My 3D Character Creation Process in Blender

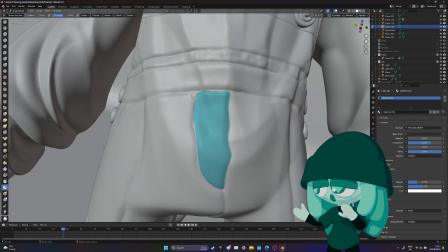24:47 I felt like the sewing mark still lacked a little bit of depth here.
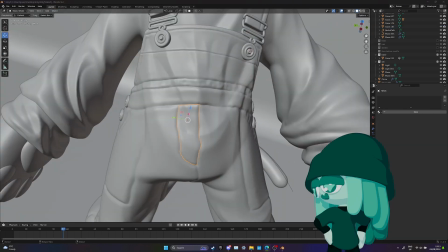24:52 So using the face set feature,
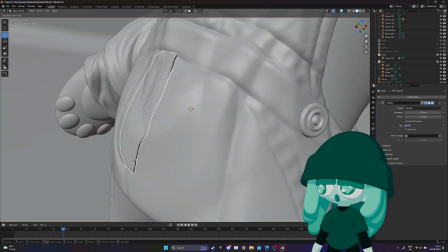24:53 I'm extracting the areas which you would expect to have several layers of cloth on top of each other and just creating an extra object with a bit more thickness.
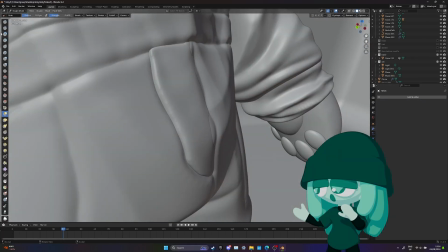25:03 If you're interested in this feature, it's called the extract face sets,
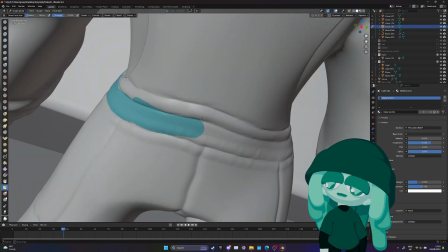25:07 which allows you to basically just duplicate any area that you paint in on your sculpt.
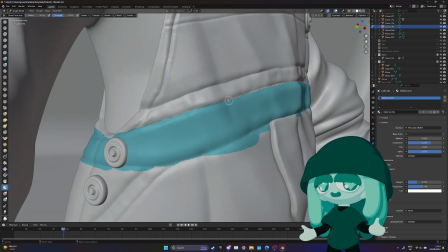25:13 So that's how I'm doing this extra layer of cloth here around the waist.
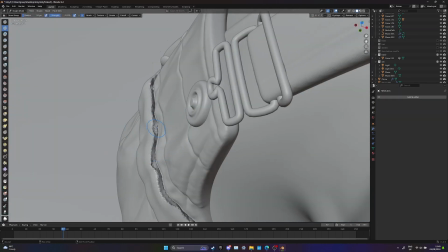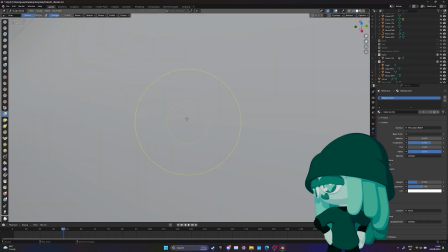25:25 It needs a bit of cleanup.
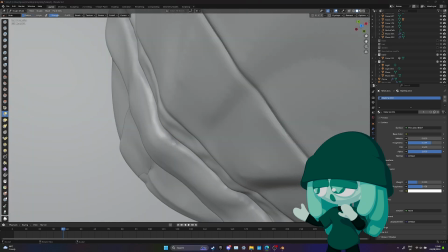25:27 I'm using the smooth brush, and here I'm kind of cinching it around the body a bit better, but the final result really was worth it.
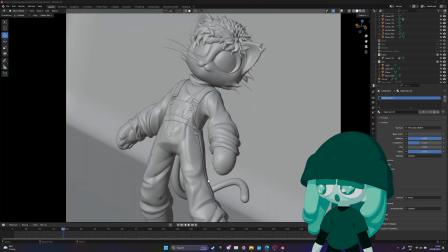25:36 Clothes really are a combination of loads of different layers of textile. I think it's important to make sure that that comes through when you're creating your clothes.
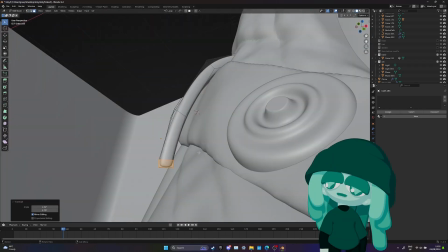25:45 Otherwise, if it's just one big flat object, I find that will stand out quite a lot for the wrong reasons.
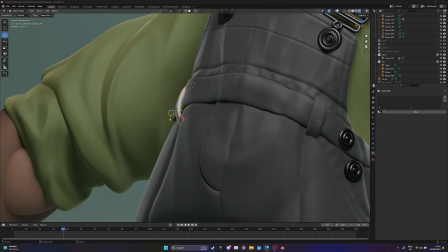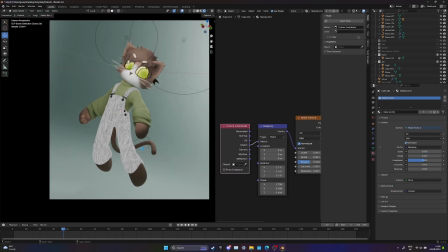25:56 Here's my first attempt at texturing now. I first tried to cheap out using procedural noise,
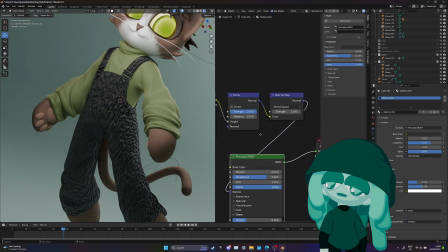26:03 but it didn't really align properly with the rest of the pose and it didn't look very good, so I tried something else a bit later.
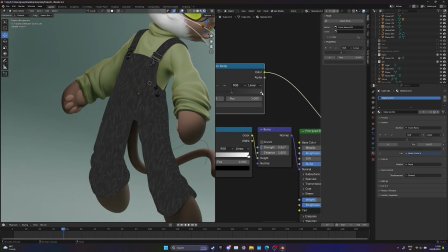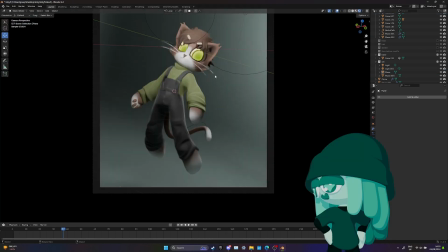26:15 Here you can see my texturing process that I was describing earlier using vertex paint mode.
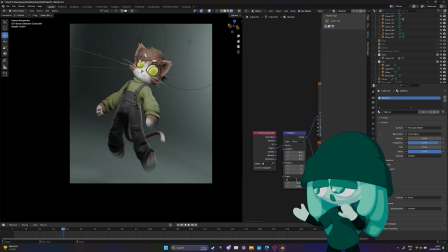26:20 As you can see, I just, for a quick instant here, painted out the areas that are supposed to be white.
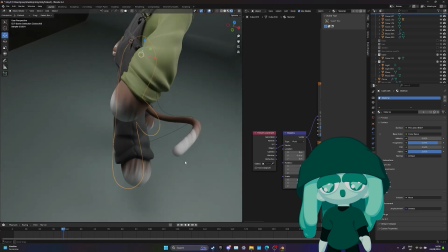26:25 And because I'm driving that through a color ramp node, I can assign the different values to brown or white.
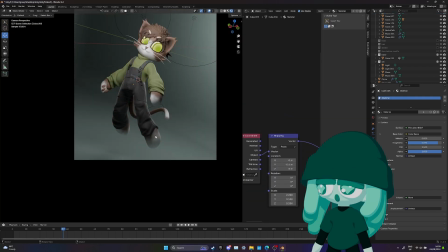26:30 And to actually create that transition that kind of looks like fur between both those colors, I'm using a noise that I'm mixing with the mask using a soft light node.
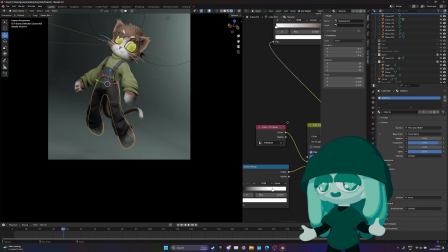26:40 It's what I'm using on a face as well, and using that I can create procedural streaks
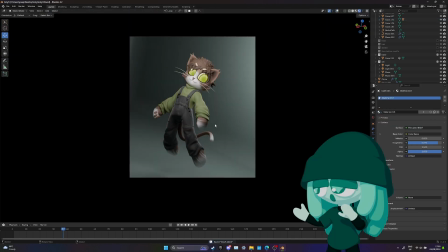26:45 across the arms that kind of look like fur in a nicely stylized way.
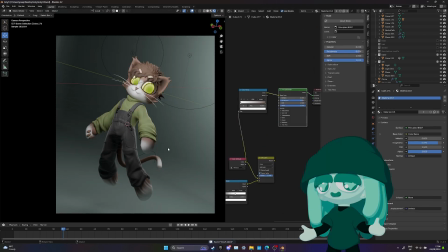26:52 Now I just had the pants left to texture, and it also happens to be the only object I actually UV unwrapped.
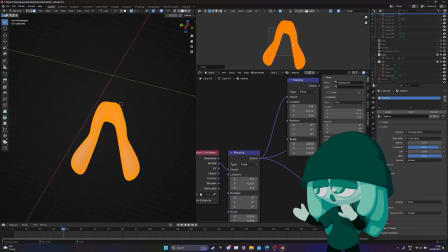27:00 I just got a nice textile normal map of CCO textures. I'll put a link in the description if you're watching this on YouTube.
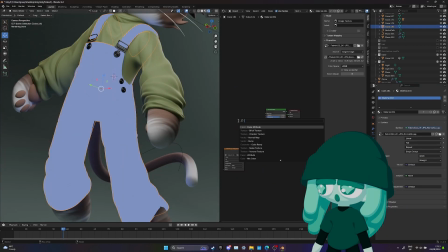27:07 And essentially, using the shortest path selection feature, it was actually really easy to UV unwrap even a very high density object like that.
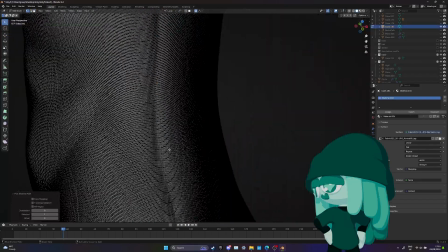27:15 And if you've done sewing seams as well on your clothes, it's actually really easy to hide the UV seams.
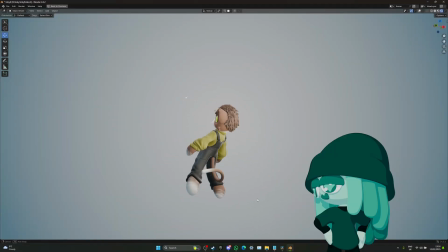27:20 You kind of just put them in exactly the same place, and it acts very naturally the same way real life cloth would, which is awesome.
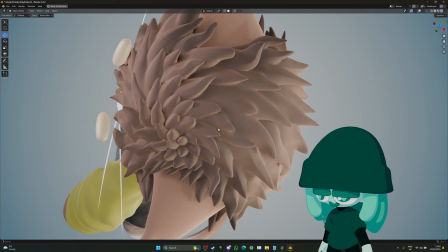27:28 I was really pleased with the final result on the dungarees. I love how the texture makes it look like corduroy,
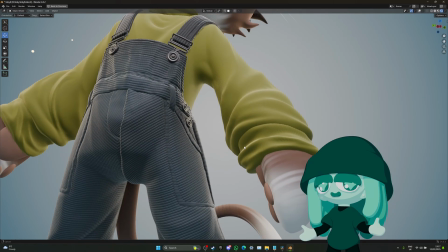27:35 and I love as well how I could place the direction of the fabric myself just by rotating the different UV islands, and gives it this really nice little touch.
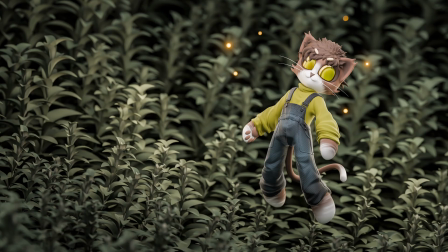27:44 And there we go. Here's the final model, and here's the final render. I went ahead and added a little background, nothing too crazy, and that's it.
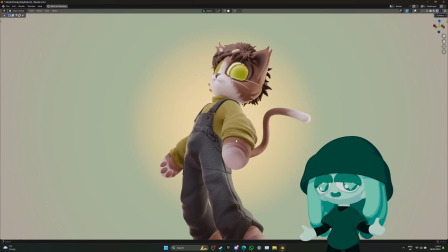27:52 I hope you enjoyed this little breakdown. Hopefully you managed to learn something or two, or hopefully you just had a good time listening and looking at my process.
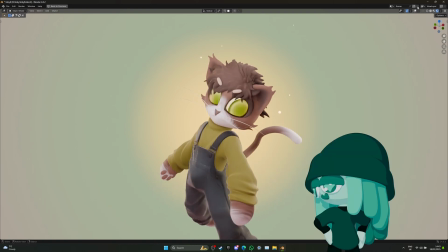28:01 Let me know if you enjoyed this way of presenting my work. If you have any advice of your own for any next breakdowns I might do, please let me know.
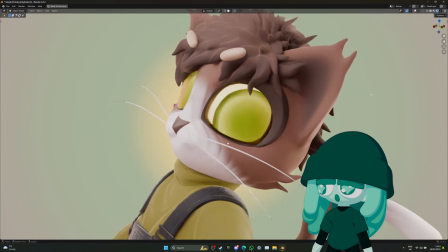28:09 This is my very first I'm doing on YouTube here, so hopefully there'll be more coming as I do more projects.
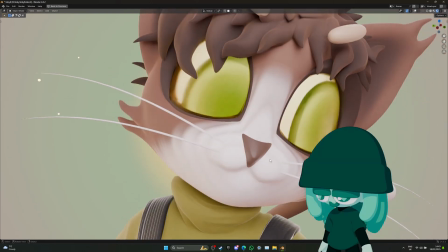28:15 If you found me from my TikTok and you're a long-time watcher, I really appreciate that.
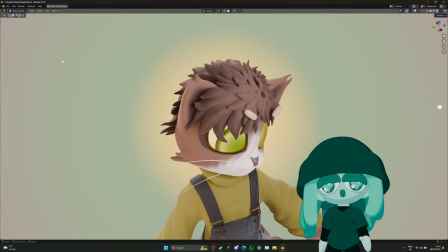28:20 I'm still around. I'm gonna try and get more stuff out there. Rest assured, I've never stopped doing art or doing projects.
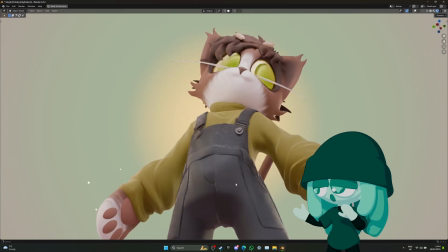28:28 I've just slowed down on putting them out there as I've gone from doing small-scale stuff to way larger-scale stuff,
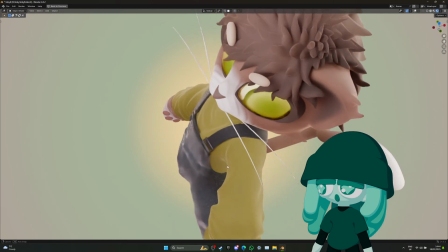28:34 and hopefully you'll get to see a bit more of that soon. So again, let me know if you have any feedback, if you want any specific advice on different things in this video.
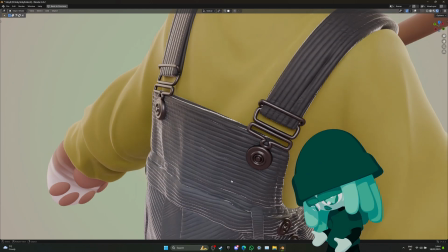28:42 I'd be happy to do more precise hands-on breakdowns. And yeah, that's it from me. Have a good one.